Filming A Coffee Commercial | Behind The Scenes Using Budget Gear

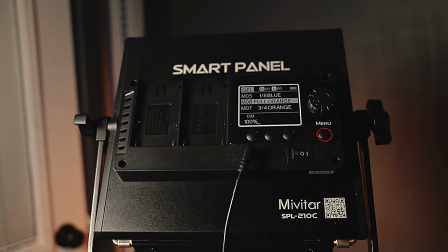I really closed it in just for a spot of orange, and I got it full on at 100%
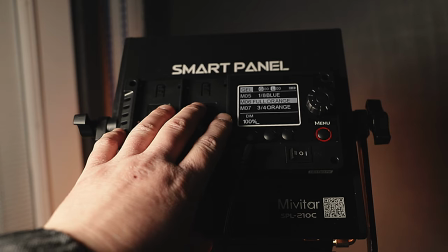because it was probably about 8 feet from the camera, so we're good there.
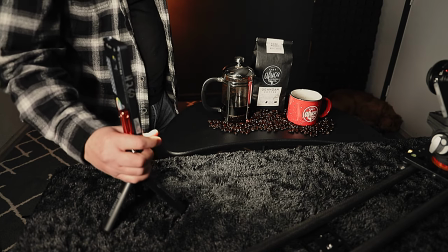It wasn't blowing anything out. So how I did this was I would position this for each little clip that I did, and this is the end clip.
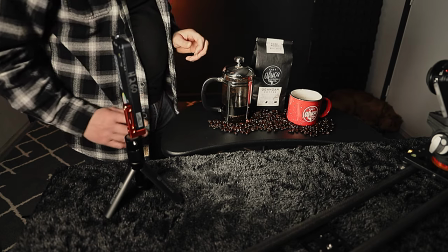So I positioned it off to the side, off to the left, so it would be enough to light everything,
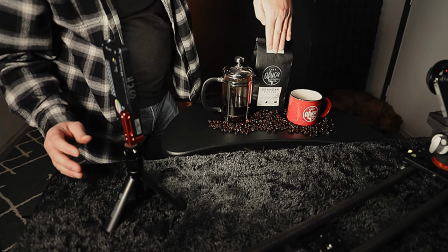but forward enough here so you can actually read the logo on the bag and on the cup,
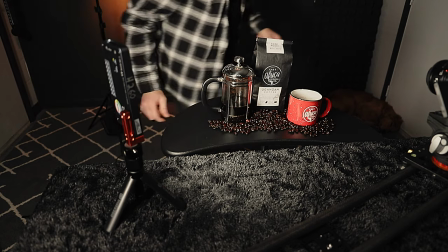everything, and the overhead lights. Just add, I'm gonna turn the overhead light back on, and what you have here is just the glistening,
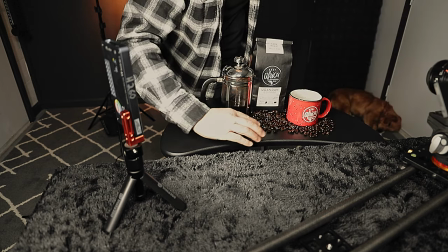since these beans are slightly oily, actually very oily, what you have is the glossiness
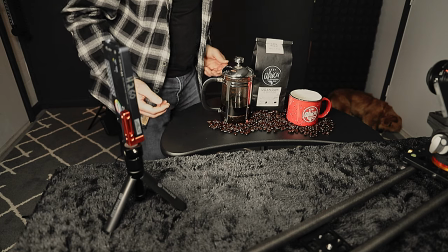being accented by the overhead light,
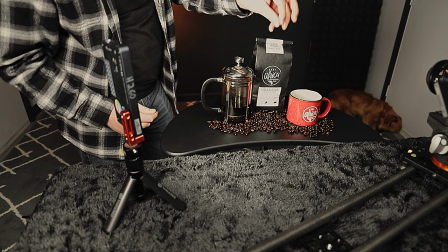and which is probably about 5 feet away from here, but it just adds that extra highlight to make it kind of glisten, I guess.
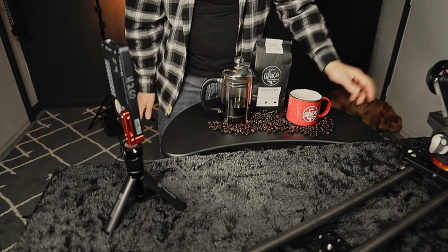And I was able to use, since I used an aperture of 1.8, I was able to use ISO 100. So if you enjoyed this video, please give it a like, give it a thumbs up, and please subscribe and tell your friends. I do plan on doing more of the short behind the scenes commercial with the commercial beginning the video. I feel like that's a better way to just dive into it, and then I'll tell you about it later. As usual, if you have any questions, concerns, or comments, please leave it in the comment section of this video. And remember, create, share, repeat, and keep it awesome. I'll see you next time.